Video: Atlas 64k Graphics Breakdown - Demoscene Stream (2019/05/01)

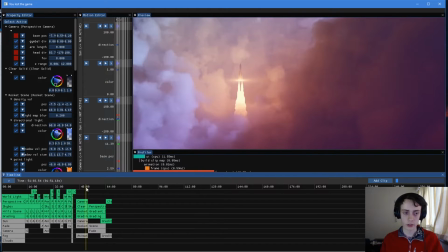(49:42)
So the rocket in the whole demo is rendered with ray matching. So we have a
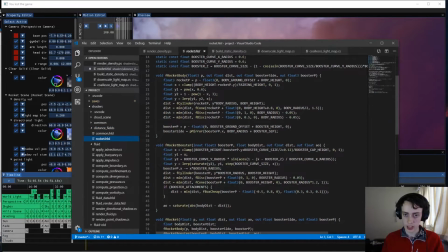(49:51)
distance field for that, which it's basically just a bunch of cylinders combined together.
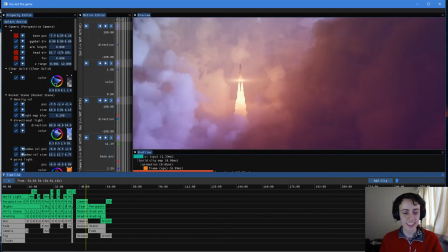(49:58)
and the exhaust is also ray marching. If we go into
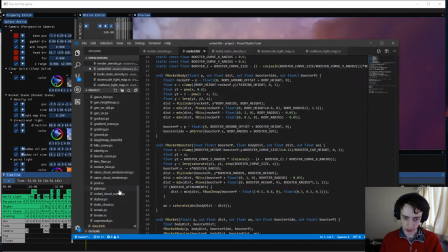(50:08)
there's a lot of shaders and they're really badly named. I believe it's this one, Rocket Cloud Scene.
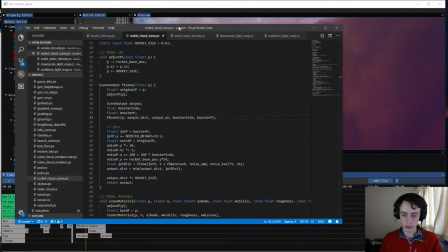(50:14)
Here we run the rocket, and here are the jets.
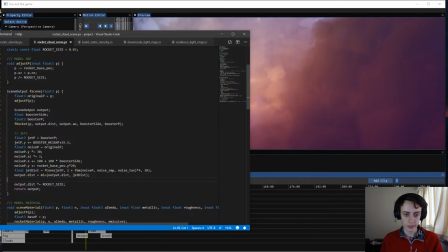(50:21)
If I remove this, whoops, I remove this,
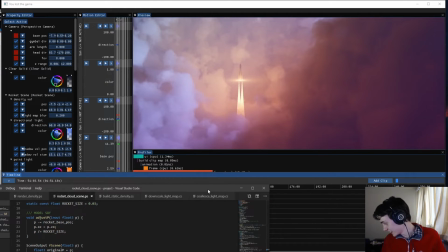(50:40)
suddenly they're just cones.
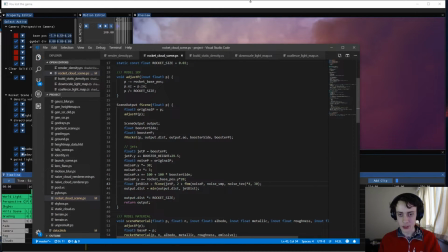(50:45)
So this is literally FBM noise modulating the radius of the cones
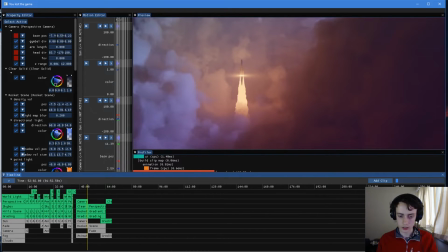(50:53)
based on the time or the height of the rocket or something. Yeah, so it's just based. So the height of the rocket is fed into that and offsets it.
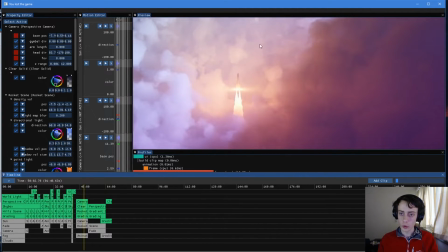(51:06)
And for what we're doing, I think that works really well. I was hoping to do it as part of the. I guess I was hoping to do kind of a similar thing, but actually have it as part of the volume so that it would look volumetric.
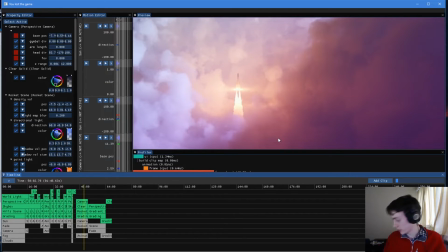(51:21)
But the resolution of the volume is not high enough for it to really look good. And it was a lot of effort to kind of integrate multiple volumes inside each other. So I think this ended up working quite well for the effect that we were trying to achieve.
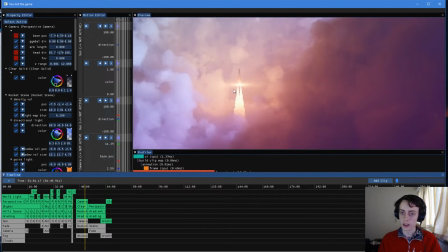(51:36)
And I guess because it's so bright, it doesn't really matter that there's no details in it. Yes. So that's how that's done.
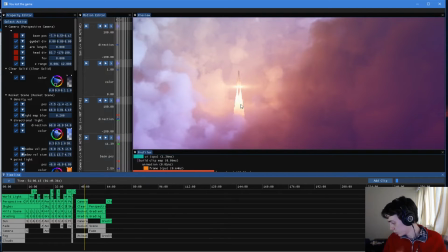(51:50)
And that, I suppose, is that scene. Are there any more questions about this particular scene? I'll go into the post-processing later because that's kind of among all of the scenes, and that'll be interesting to look at. But first, we'll go through the other bits. Cool.
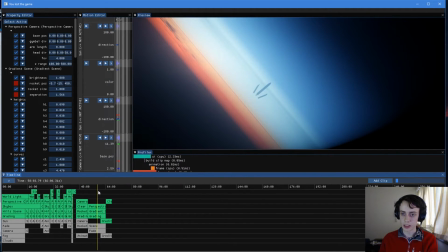(52:07)
So let's have a look then at this scene, which I think is probably the second most interesting, maybe. Probably not technically, but still. So this scene, I also model up a picture,
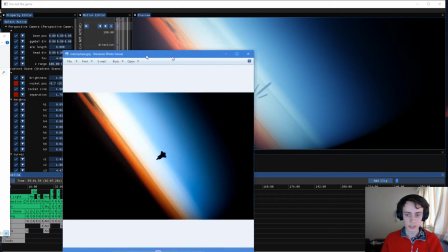(52:21)
which I mean, I nearly exactly copied it in this case, but it's this picture of the space shuttle returning to Earth.
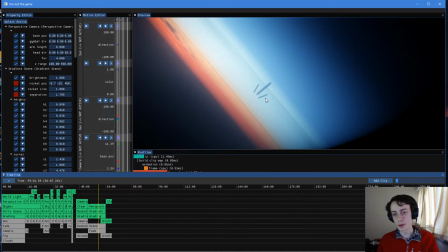(52:31)
Yeah. So, as a couple of people have pointed out, Cooper was kind of mad about this, but if your rocket is pointing this way, this far away from the Earth, you are not going to space today.
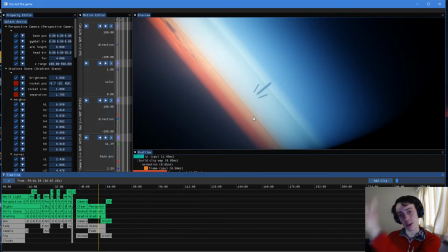(52:46)
Because rockets don't shoot straight up, they curve. So this is actually completely wrong, the way that it's facing. And even I'm pretty sure that the boosters would not be separating this late.
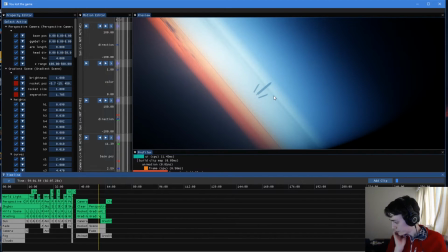(53:03)
Kogito, do you do shaders professionally? Not at the moment, no. I did work at a video editing company where we did them, but that was very different to this. Most of this I'm completely self-taught. But yeah, so this is completely wrong.
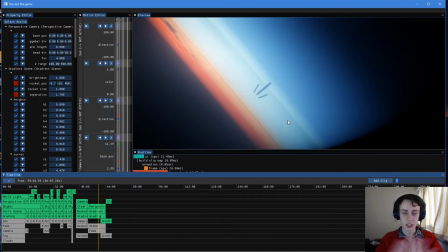(53:21)
But just, we took some artistic license
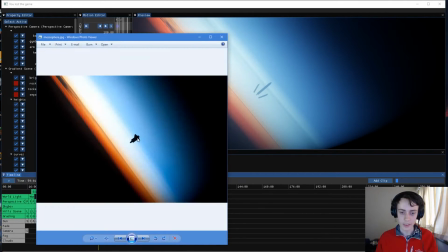(53:26)
for that because having the rocket pointing back towards Earth wouldn't make much sense in the context of the scene.
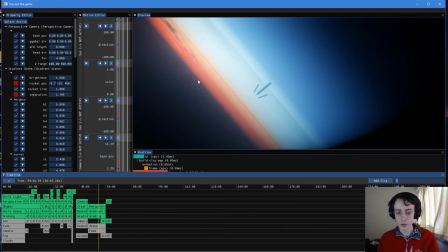(53:36)
But basically, this scene, there would of course be several ways to approach this, which I thought about.